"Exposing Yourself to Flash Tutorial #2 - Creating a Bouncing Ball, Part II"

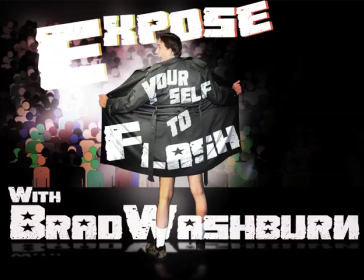0:00 Hi, I'm Brad Washburn, and welcome back to part 2 of creating the bouncing ball. If you didn't join us last time, then I recommend going back and watching part 1 of this so that you know how to create the ball and guide path.
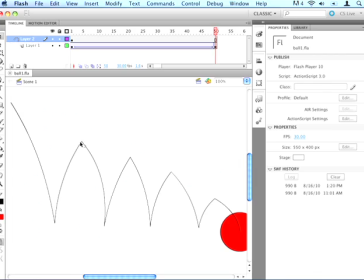0:14 Now today,
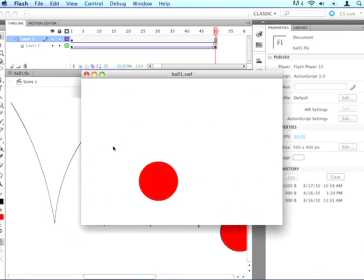0:18 I'm going to show you how to make this ball look just a little bit less mechanical, a little bit more realistic.
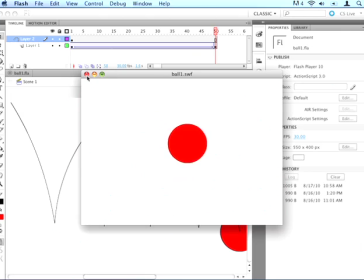0:24 And the way we do that is by adding ease in and ease out.
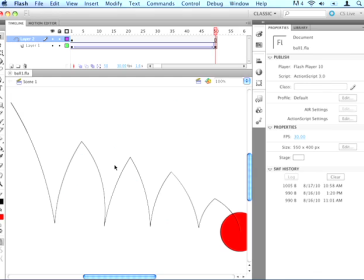0:30 Now, the reason we want to do this, in real life, when you bounce a ball, as it accelerates towards the ground, then it starts to speed up, and as it moves up towards the apex in the air, then it starts to slow down.
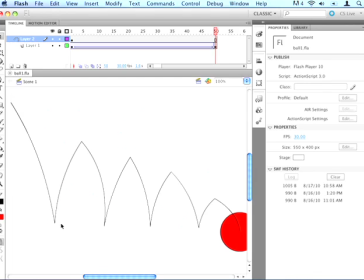0:45 And so you get, it speeds up a little bit, then it slows down a little bit, then it speeds up and slows down. And we want to simulate this in Flash. So first thing, let's go up to our timeline and click on the layer 1, which has the ball in it.
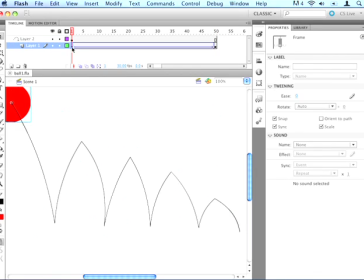1:00 Now there's two things in a timeline that we can do to move through this timeline that'll be really helpful.
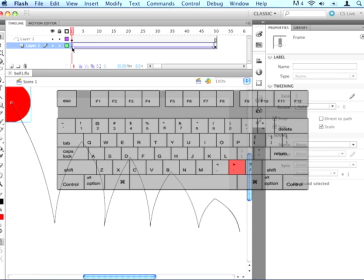1:05 The first key is the period key, and that moves us one frame at a time forward in the animation.
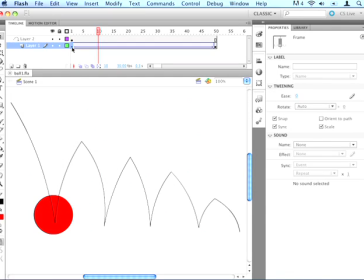1:12 And the second key is the comma key, and that moves us one frame at a time backwards in the animation. So what we want to do is go as close as we can to the point where the ball touches the ground here.
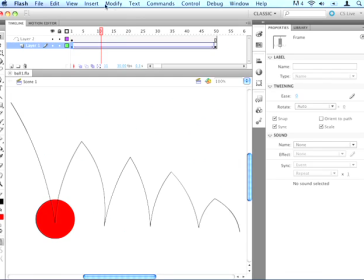1:27 And we want to insert a keyframe. So we can go Insert Timeline Keyframe, or we can right click on it and insert a keyframe, or we can just use the shortcut key, which is F6.
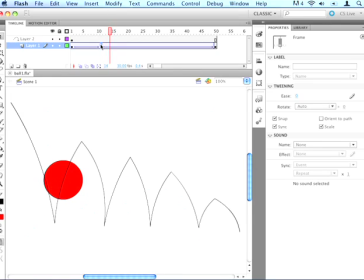1:42 And then let's move to the apex where it is the highest point.
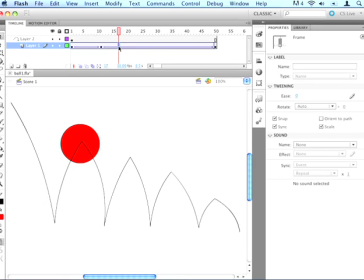1:46 And if these aren't exactly on, then it's not a big deal, for this animation at least.
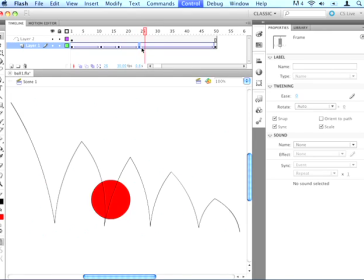1:53 We just want to insert keyframes at all of these points as close as we can.
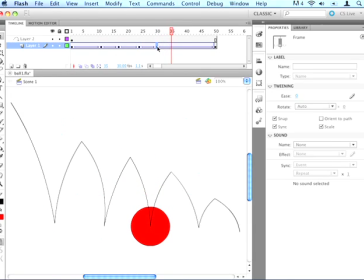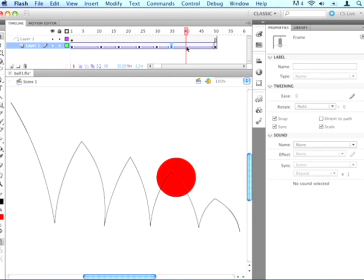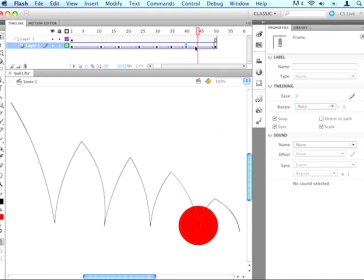2:09 Okay, just one more.
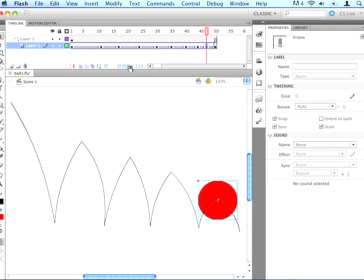2:15 Okay, and once we've got that done, now let's go back to the first keyframe that we inserted.
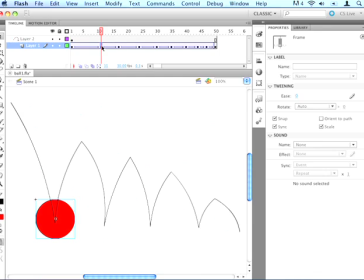2:20 Now we want to add the ease in and the ease out. Now let me explain a little bit about easing. Easing makes the ball either move faster as it approaches the next keyframe, or move slower as it approaches the next keyframe.
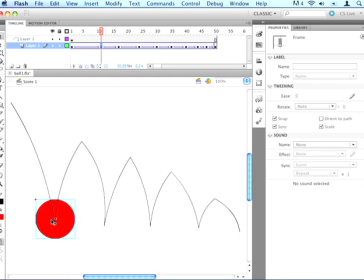2:36 So if we want to add an ease out, or a positive ease, that makes it go fast to slow, and a negative ease makes it go slow to fast. And we do that by going over here to our Properties panel. If the Properties panel isn't open, then you can go up to Window Properties,
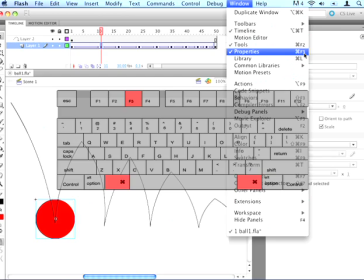2:54 or Command F3 on the Mac, or Control F3 on Windows.
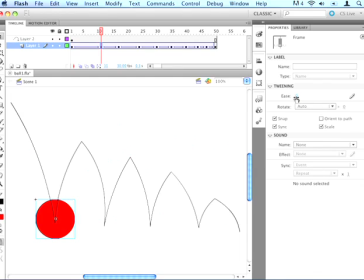2:59 Ours is already open, so you just go to Ease right here, and we can either drag it to set the property, or we can type it in. And I'll just type these ones in. Now this first one, we want to do a positive ease and ease out, because we want it to be moving fast and slow down as it reaches this keyframe.
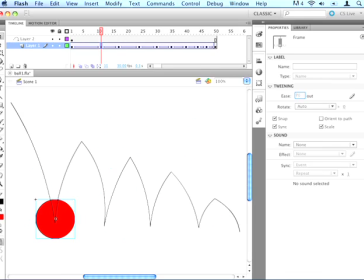3:17 So we'll do about a 70. We don't want to do 100 because we don't want it to come close to a complete stop.
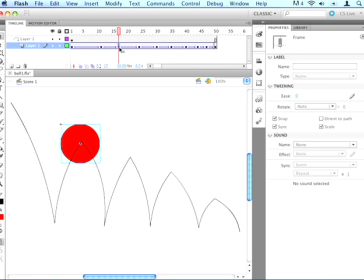3:23 So we'll just do a 70. So then the next one, we'll do a negative 70, because we want it to be slow as it starts out and speed up as it comes to the bottom here.
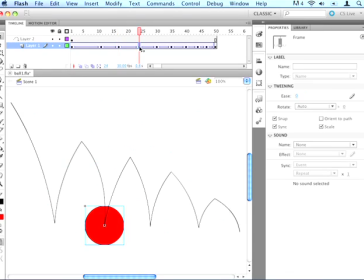3:36 So we'll just do that for all of these keyframes.
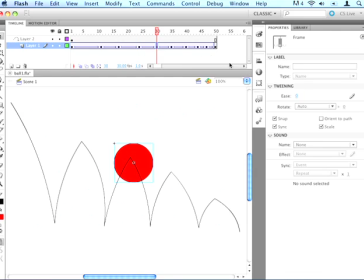3:40 Do 70, negative 70,
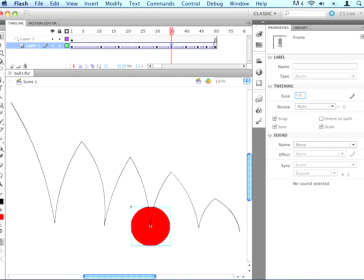3:48 70,
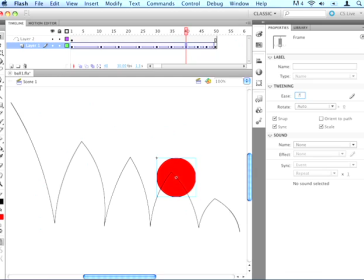3:51 negative 70,
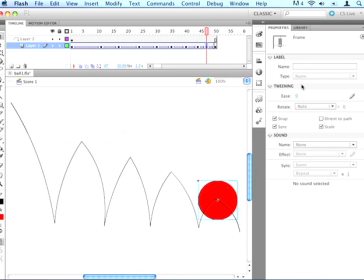3:55 70, and then negative 70. And we don't need to do it for the beginning keyframe up here or the ending keyframe back here, just the in-between ones.
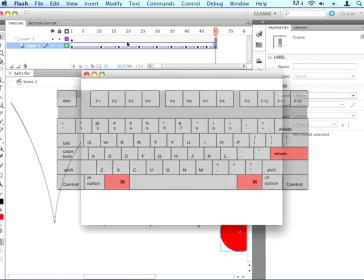4:06 So let's hit Command Enter or Control Enter on Windows and watch that.
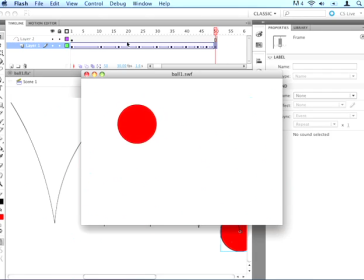4:10 And you can see it speeds up and as it gets towards the ground, and then slows down as it gets higher. So it looks a little bit more natural. Now there's one other thing that we want to do to make this just a little bit more natural.
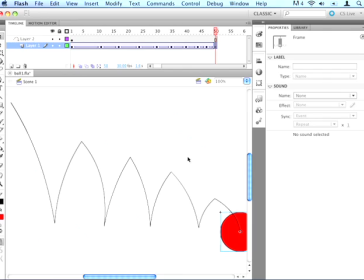4:23 And we're going to add a little bit of squash onto this ball.
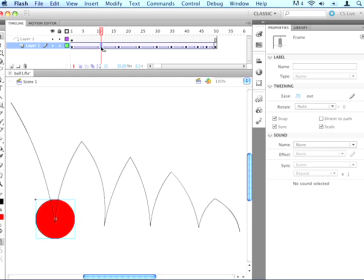4:27 We're going to squash it just a little bit, just kind of to demonstrate the material of the ball. For example, this is a rubber ball, so it's going to be just a little bit squishy. If we had a bowling ball, it wouldn't squish at all.
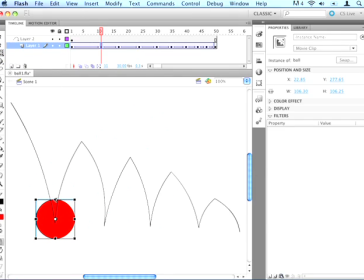4:40 So we want to add just a little bit of squishiness on this as it hits the ground, just to show that the material that it's made out of.
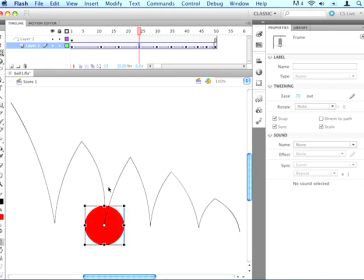4:48 So we'll go to each keyframe where it's at the ground, and we'll squish it just a little.
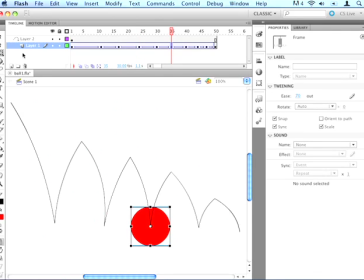4:53 And the tool I'm using here is called the Free Transform tool. You can get that by pressing Q on the keyboard or just by clicking right here.
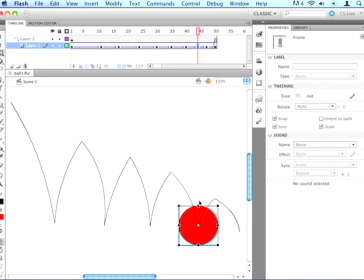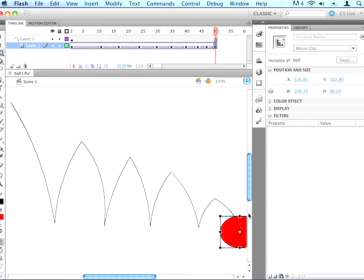5:10 Okay, so now that we've got that done, let's hit Command Enter again.
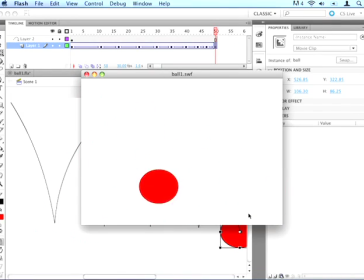5:15 And you can see that looks a little more real, or maybe a little cartoony, but it kind of demonstrates the material that the ball is made out of.
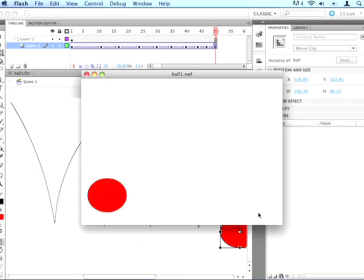5:23 So there you go. That's how you make a bouncing ball and how you make it look just a little more realistic.
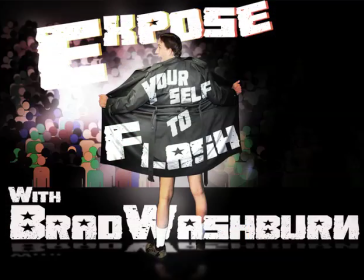5:28 Thank you for joining us today, and join in next time.